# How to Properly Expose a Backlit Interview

Have you ever wanted to film an interview in front of a beautiful view but struggle with balancing the light between your subject and the bright window? Well in this video I'll walk you through a recent setup and the process we use to balance a backlit scene.
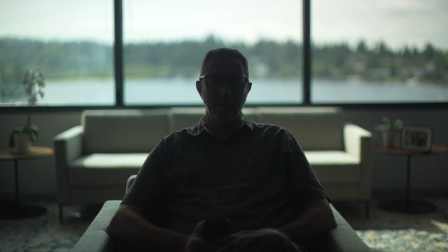17s
The main challenge when filming towards a window is balancing the light inside the room with the brightness of outside. You have a few options to try to lower the intensity of the light coming from the window but they're not always practical or affordable, especially when working on a tight budget. One option is to apply ND gels to the window. Now, traveling with a large amount of gel isn't really feasible. You can also use an ND net between the subject and the window, which works great and is travel friendly.
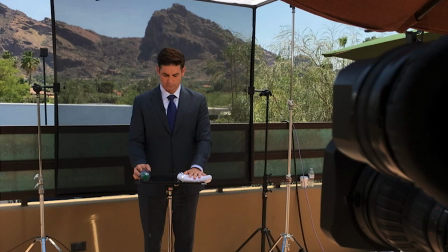48s
Those nets come in different ND strength, but I found that using a single net like my three-quarter stop is much better than the double net needed for more indie strength.
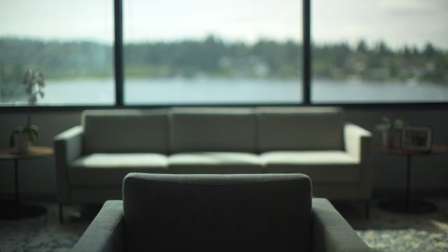59s
However, because I'm shooting such a wide frame, I would have needed a 15 by 6 or 15 by 7 foot net to cover the entire back wall plus the frame to hold the net and the stand so I'm not quite sure that I would have made it fit into this small room.
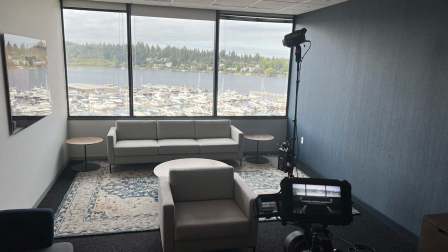74s
This is in Seattle and the weather can be a little bit unpredictable. If the sky is cloudy, it will quickly turn to pure white and balancing the exposure becomes nearly impossible. The position of the sun also adds a challenge. Around noon, it begins blasting through the window with direct sunlight. Ideally, we would have filmed this closer to the golden hour when the sun is low and soft, but we had four interviews to capture, so we had to shoot all the interviews in the morning. In a perfect world, the sky would have been blue with a few white puffy clouds and the sun behind the building. Well, we weren't that lucky. Clouds came in as soon as we start setting up.
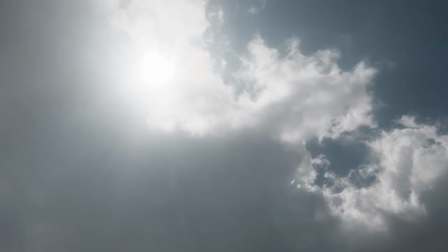115s
The other challenge with cloudy sky is inconsistency.
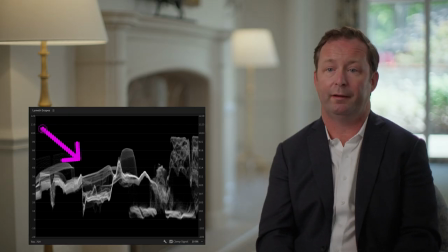118s
If the sky is partly cloudy, the exposure can fluctuate between overexposed and underexposed as the sun peeks through the clouds.
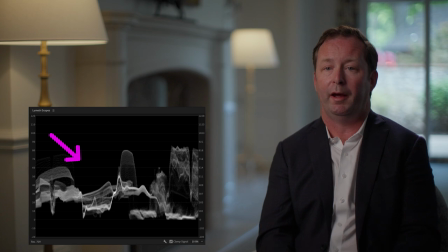126s
While an auto variable ND filter can help maintain our exposure, it's not ideal.
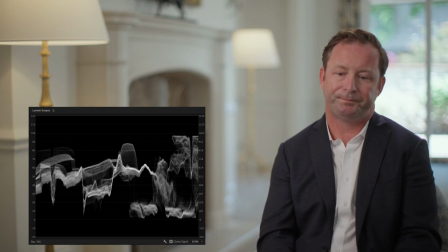132s
Consistency is key and thankfully the clouds didn't vary much all morning. The first step is to expose for the uncontrollable. In this case, the light coming through the window.
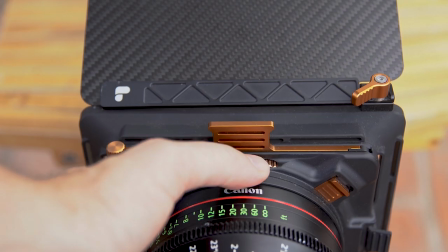142s
We used a circular polarizer to reduce the sky highlights and I just kept turning it until we used the full strength of the polarizer.
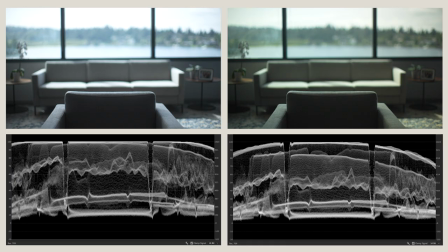151s
Looking at the waveform you can see how much highlights are being pushed down. When you're operating at the very edge of the dynamic range any little help makes a big difference. The polarizer gave us about an extra two stops. So now while looking at the false color on our monitor we adjusted our camera settings so that
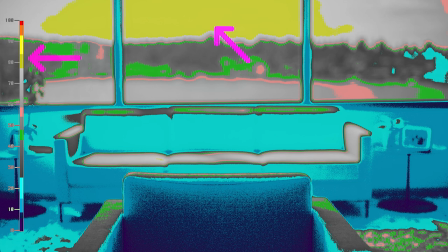169s
the sky was exposed just under peaking over the small area slightly above. We really needed to be on the edge of peaking just so that we have the room as bright as it possibly can be.
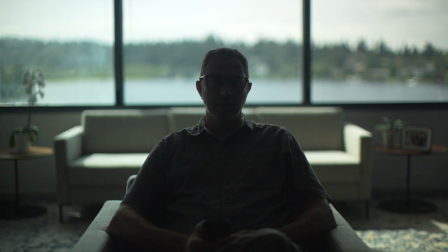182s
Now once the camera settings are dialed in, we didn't touch them again. Now you can see how much light we actually need in order to balance this scene.
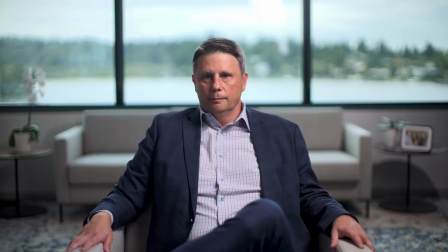189s
Again, we don't want to adjust our camera settings or the sky will be completely blown out.
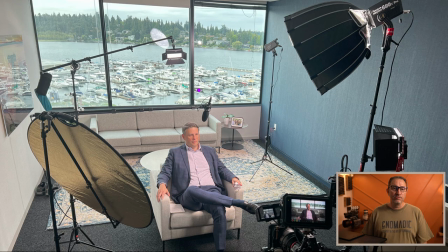194s
We now want to just add lights until we have the correct levels and in order to do that we use the aperture 600x as our main key light so it's pushing a bunch of levels onto our subject
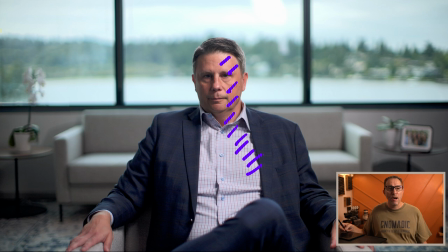208s
and we looked at our false color monitor and raised the intensity of that light. Unfortunately by the time we got to 100% intensity we realized that our subject was still underexposed so we brought the light as close to the subject as possible before the light start looking too artificial.
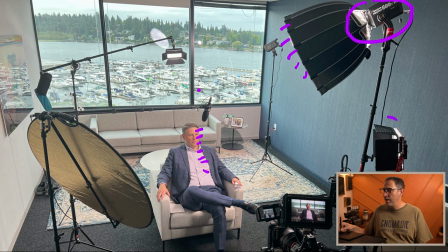227s
And then we added an extra panel. You can see it right here.
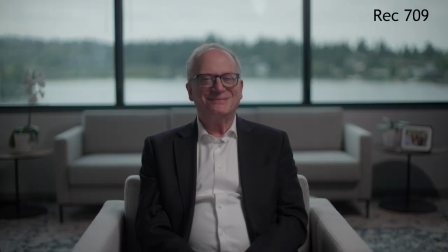231s
And it got us close enough where I felt like we had enough level that I could correct it in post production and raise everything up.
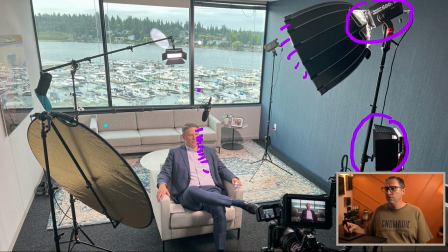238s
On the fill side, we actually use a silver bounce.